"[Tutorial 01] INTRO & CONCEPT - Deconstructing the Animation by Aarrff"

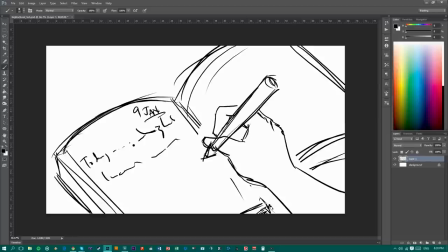8:13 she definitely has prettier hands than that but i'll take it for now even if this is not the proper way to draw hands or anything it's okay because it's it's It's just a sketch,
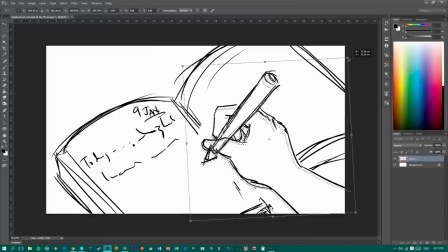8:31 just a quick sketch for your idea.
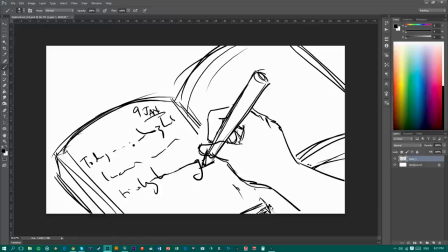8:50 Okay, so now I'm thinking just for this shot, it's a bit too long for what she's saying.
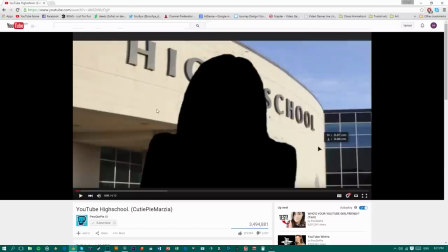8:57 It's around 6 seconds there.
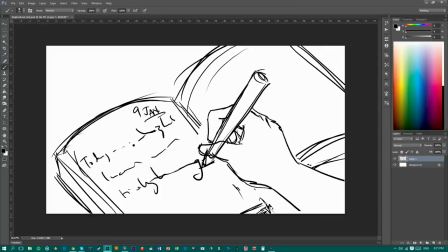9:00 So what I can do is, I can do an intro for this one.
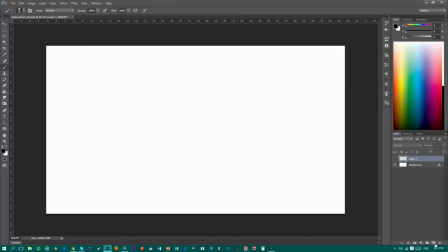9:07 Today is my first day in high school. so let's do that you know so that when we get
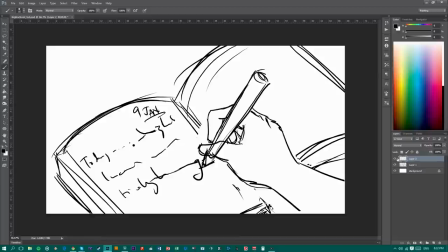9:15 to this frame she is writing this one the second line so
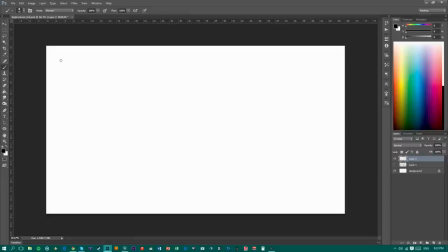9:20 what we can do is when she says today I like writing it down so I know what I'm doing is first I'm sorry my writing looks like crap because I'm really rushing this.
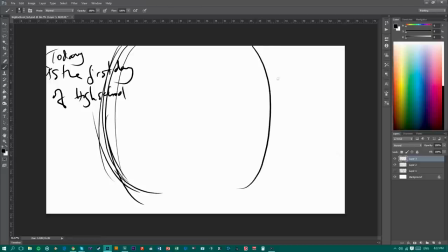9:44 So I'm imagining a teaser shot. Maybe a mirror. Wow I'm messing everything up today. I'm really nervous about drawing live but I'll get used to it. I'll just do more of it.
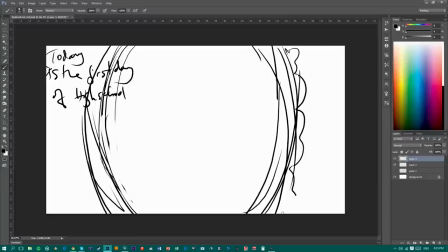10:08 This is a mirror, a mirror, Martiara's mirror. What I'm imagining is that this is a shot of her getting ready to go to school, but you can't see her yet,
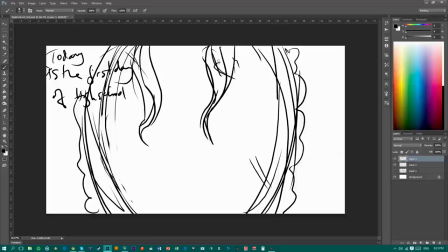10:26 it's a tease and basically she's standing in front of a mirror, probably fiddling with her hair so that there will be a little bit of movement and
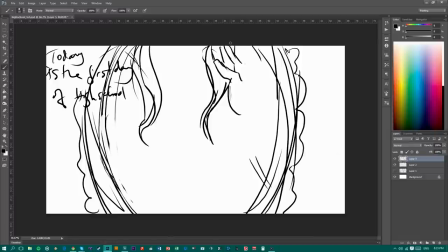10:40 yeah so I'll be speeding up the video twice speed so